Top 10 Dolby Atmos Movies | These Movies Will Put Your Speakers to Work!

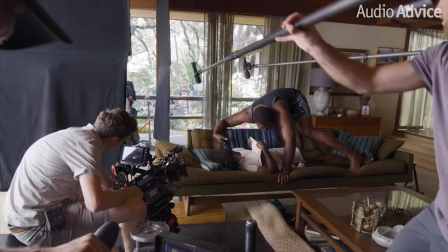With more and more streaming services adding movies mixed in Dolby Atmos, we thought it would be fun to give you our top 10 movies that we love to watch to get the best experience.
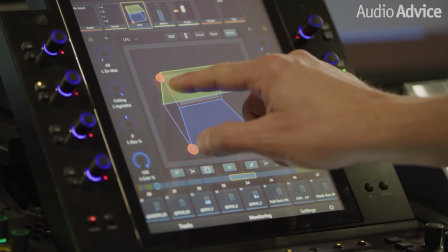There are tons of awesome movies out there, but we wanted to focus on just 10 movies and a few specific scenes that we use in our theater showcases or to show off to our friends and family.
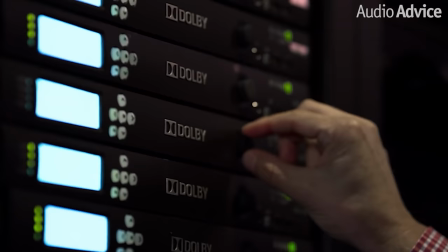Now, I'd encourage you to go into our comments section and leave a comment about what your favorite movie is to experience Dolby Atmos or your favorite scene. We'd love to talk to you about it. Now let's get started. Coming in at number 10, we have Dune, specifically the sandworm reveal.
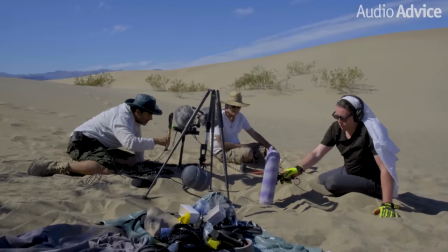Dune's sound designer Marc Mangini and team, along with the great film score composer Hans Zimmer, take this film's audio to the next level.
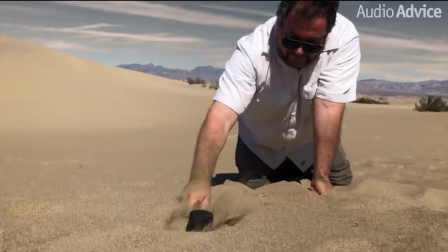Not only have they seamlessly integrated the film's sounds with the score perfectly, it really comes to life with the use of Dolby Atmos. Director Denis Villeneuve approached this film's sound by not trying to make it sound like a movie, but instead sound like a documentary, capturing the sound as if you're actually there.
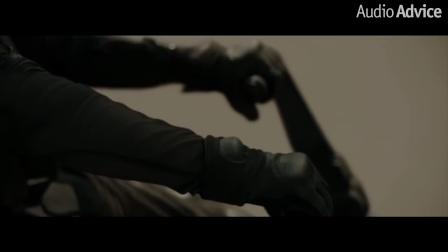He's specifically focused on making the viewer feel as if they are in the world, instead of trying to impress the viewer with the sound effects.
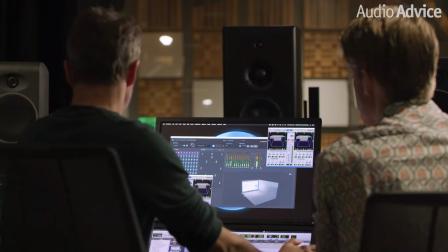Like most on this list, the entire movie is great to experience Dolby Atmos at its finest,
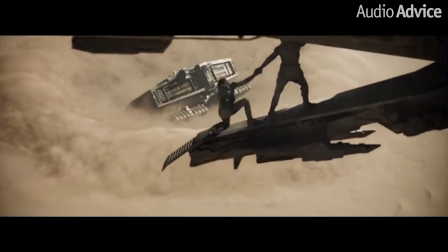but if you want to jump into a scene to show off to a friend, you should check out the scene about an hour into the movie where the sandworm is revealed.
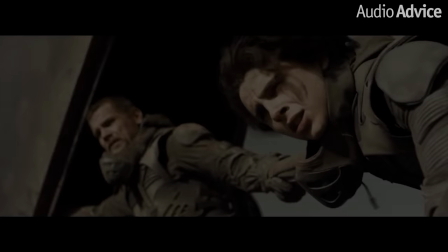The height speakers are utilized to make you feel like you're in the aircraft diving into the sandstorm. It's really well done, and once you experience this movie in Dolby Atmos, you won't want to watch it any other way. Coming in at number nine we have Blade Runner. Now this entire movie has a great score that is mixed in an excellent way to show off Dolby Atmos. Specifically the final scene with rain falling was really well done making it feel as if you are there in the moment with rain overhead falling down onto you engulfing you in water. As the car fills with water you can feel all the metal creaking and the water sound effects start to fill up and suffocate your surroundings. It feels as if you're struggling to stay above the water with them along with the beautiful score mixed in. I noticed the subtle details of the score right above me coming down as the characters were fighting to move higher above the water.
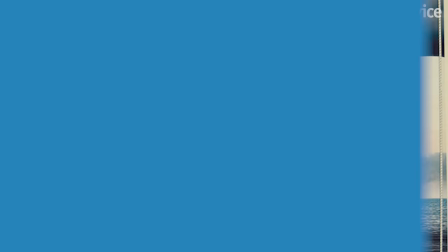It was a really awesome feeling and a perfect mix with Dolby Atmos. Coming in at number eight we have Unbroken.
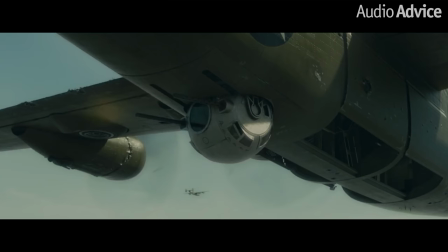The first scene in Unbroken has you hearing all the details of the rotor blades humming by you.
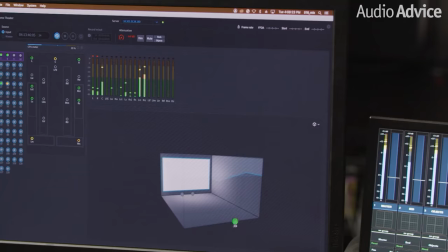From the guns to the creaking of the planes it utilizes Atmos channels to help place objects all around you.
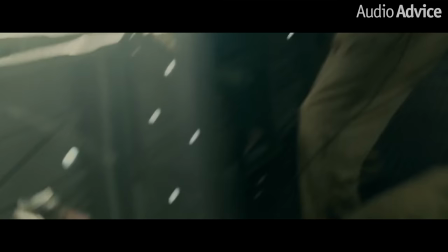This gave the director more freedom as to where he wanted things happening within the film with more locations to place them. Overall a really great example of a well-made movie mixed in Dolby Atmos. Coming in at number seven is Jordan Peele's second movie, Us. Opening in a carnival was an awesome experience to hear in Dolby Atmos. The games to the sides, the rides overhead, the food machines, everything just immersed you right into the movie right from the start. We were impressed hearing the dialogue right up front without compromising the height channels with all the rambunctious noises of a carnival.
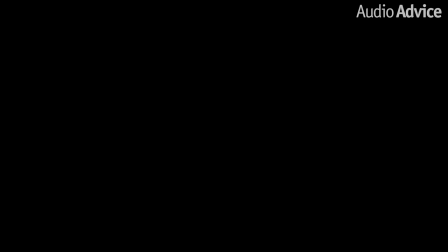Evening the opening credits with the music stand out and the voices separate in the track extremely well. Now this movie was pretty spooky and the Atmos design is part of what really keeps you on edge for most of the scenes. This movie was an awesome movie to experience Dolby Atmos in. Coming in at number six we have Bohemian Rhapsody. Now I want you to go jump to the final performance and more specifically listen to We Are The Champions. The sound designers of this movie worked with Queen's sound engineers to use a 16-track archive recording and
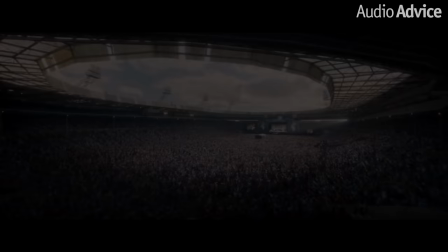play the film tracks back in an empty stadium with 22 microphones which captured all the PA ambiance.
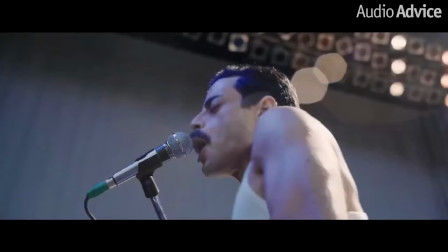Little details like this make this entire performance sound outstanding and totally realistic. The soundtrack and sound effects changed and matched every camera angle spot-on. Using object-based audio with Dolby Atmos made you feel like you're actually standing there behind
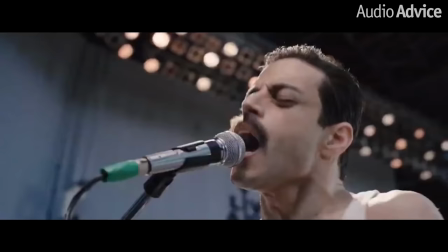Freddy's piano on stage or down in the crowd listening live for the very first time. As the camera flies over the stage and moves into the crowd you feel the audio move with it and it's a really cool sensation if you've never experienced Atmos before. All of the little details you don't think about are included in this mix which is why it feels like you're actually there with them. This felt about as close as you could get to actually experiencing this concert in real life. Coming in at number five is The Matrix. The Matrix has always been an awesome movie to show off your speakers.